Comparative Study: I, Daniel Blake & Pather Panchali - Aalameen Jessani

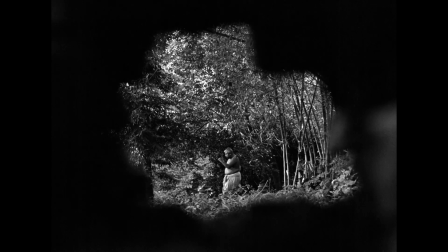This non-judgmental POV is made impactful by the lack of cuts to additional angles because it drops the viewer into the situation.
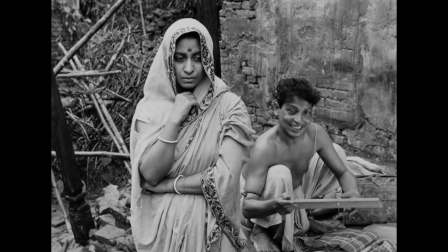This approach continues when Harihar returns and learns of Durga's death.
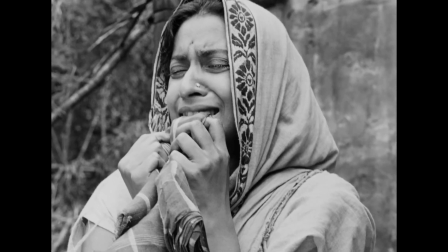His joyful expression fades as Ray cuts from a close-up of Sarabajaya to Harihar consoling her.
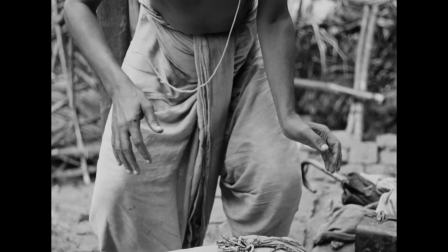As he rises, no words are spoken. Rather than similarly cut to a close-up of his reaction, Ray remains on the shot of Sarabajaya falling,
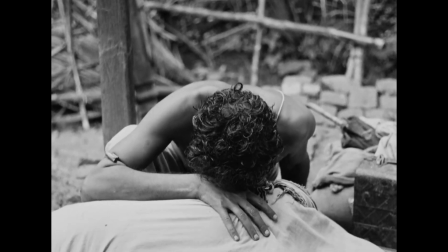moving into his expression, tracking up and pulling out of the situation.
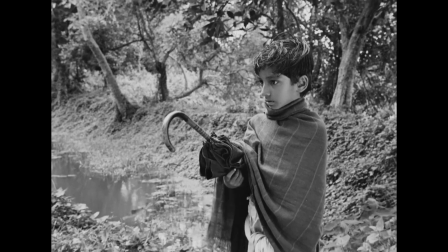It then cuts to a mirroring shot of Apu, still in shock at the situation, before cross-fading to the following scene.
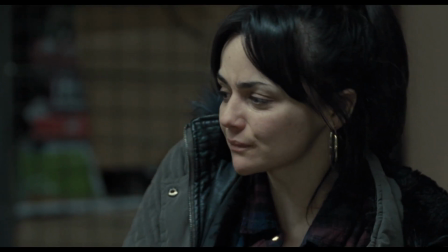In I, Daniel Blake, Katie is driven to shoplifting and theft to get basic living necessities.
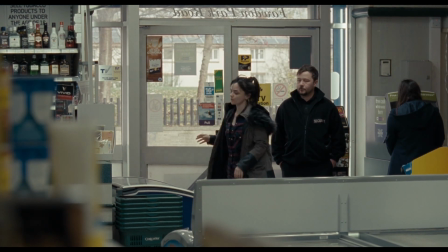The scene opens with an establishing shot of Katie entering the store. A man is clearly watching her as she enters.
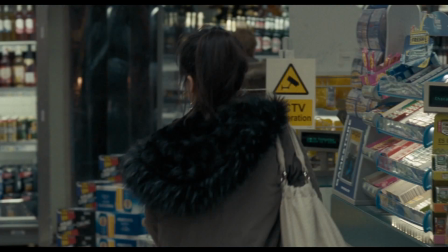Loach and editor Jonathan Morris cut to a perspective shot tracking Katie as she moves in the store.
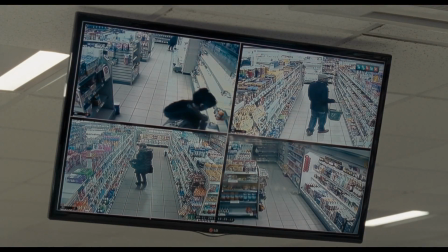The following shot of the security camera allows us to understand that she is being watched closely.
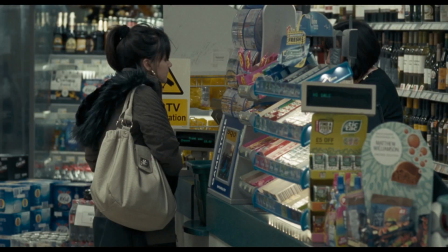Rather than linger on this shot, Morris cuts to Katie checking out.
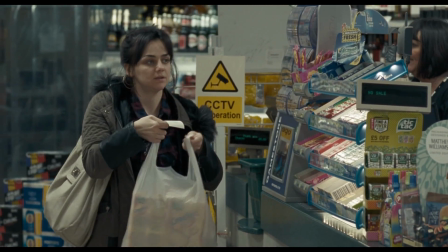The unknown between these two shots is what makes us concerned, unsure if she stole, unsure if she will be caught.
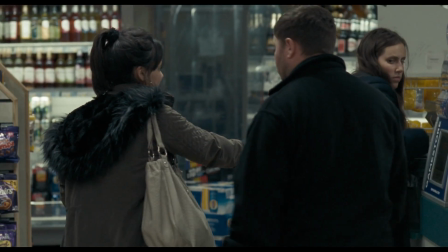As the security guard takes her to the manager's office, the medium shot lingers as they walk away, and a sense of discomfort overcomes us.
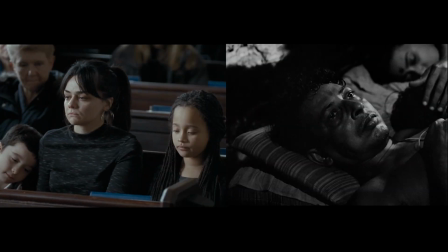In both I, Daniel Blake and Pather Panchali,
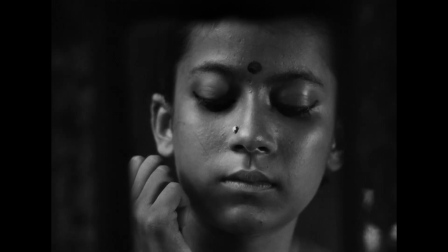these film elements are creatively employed to demonstrate how tragedy brings the community together,
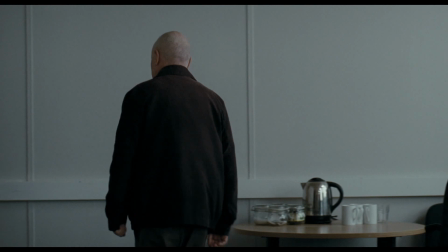only for the cycle of internal conflict to continue, while demanding empathy and inspiring action.